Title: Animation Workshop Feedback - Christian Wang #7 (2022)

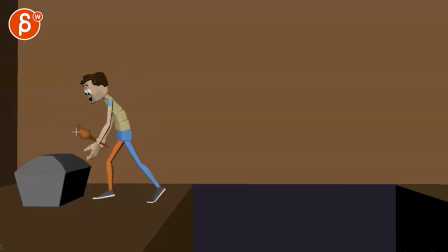I know I'm getting in, this is like the pickiest review ever, but he has fire here, and then the fire would stay up straight. And then it's kind of behind him. Was it start burning his hand, maybe? Hold on, let me just think about something.
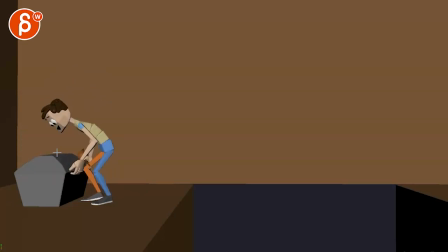No, that doesn't work. Sorry, I was thinking in my head, what if he goes, oh, puts the torch in his mouth. Out here. So then he can hold. Still here.
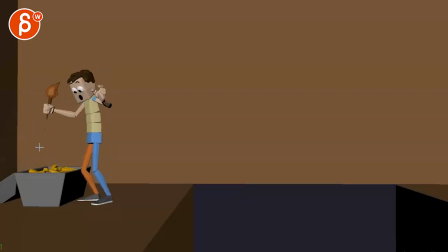And then it's here. But then he goes, oh, then it would fall. And then he would have to quickly grab it. I think that adds too much of a new thing in a story point. Because then, you know, it would land in here. That would be kind of stupid. And then you don't have that. Nah, forget about it.
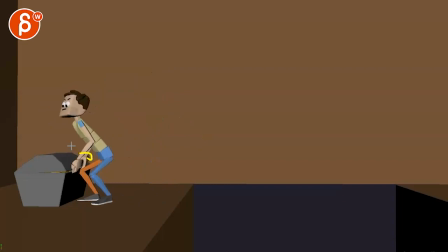That's just a weird, picky thing. Or maybe you come up with a good idea, something. Or maybe just we still have it visible here. And it would have a nice lighting. But that's mostly that. And again, if I'm picky, it's almost like I wish the knees were... like, this was just a bit further back.
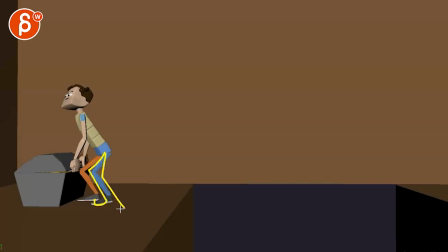That's what is this leg? You know, where we are freeing the hands in terms of the look. Again, this is a bit close here. But then, would he be too far away? I mean, it would have a nice forward lean.
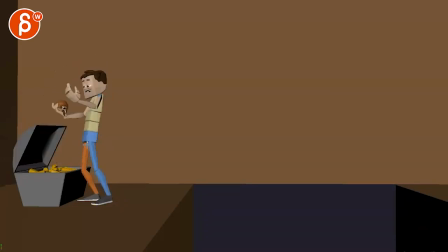And then when he does this, it's maybe so strong that then he is up on one leg. And then plops down with the other leg to then land in this. So we're not so... IK legs now, and now they're stuck. See how they're stuck throughout the whole thing?
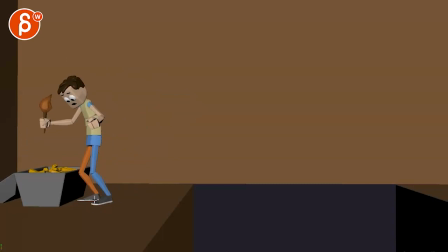Except that little foot roll. And even this has a bit of a tangent. So even if you leave him here, maybe that foot could be further out here. I know this is like the picky slash tangent review. And even here, it's almost a bummer that it's aligned.
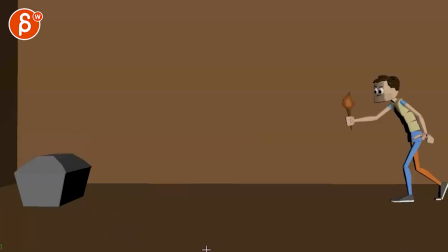So bring one up, bring one lower into this. Anyway, picky stuff, mostly because it's really well animated.
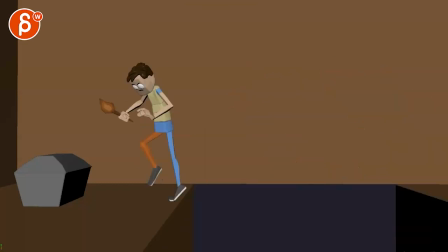And the awesome thing about this is that I remember when you were at the Academy class with me years ago.
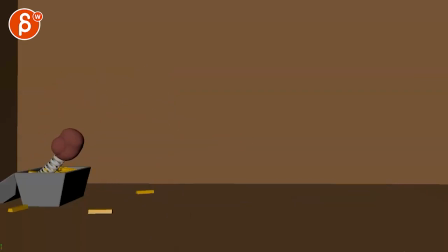I mean, you were already good, but it's so great to see how you've progressed and just how much of an awesome animator you are.
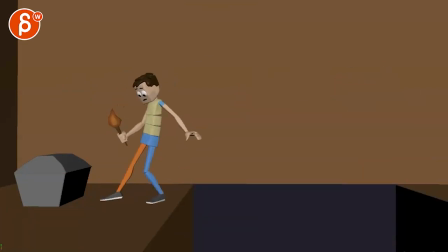I mean, you're already great, but this is, it's getting so much better and better. It's so great to see.
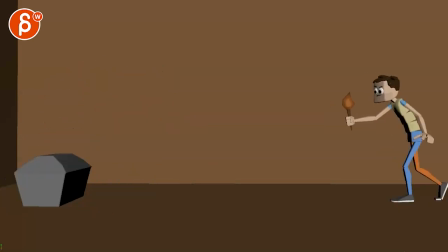Anyway, I'll leave it at that. And yeah, let me know if you have any questions. Thanks. All right. There's an email. You can sign up. You can start whenever you want. You can submit whenever you want. You get 16 submissions. Either way, a like and subscribe would be awesome. All right. Thank you.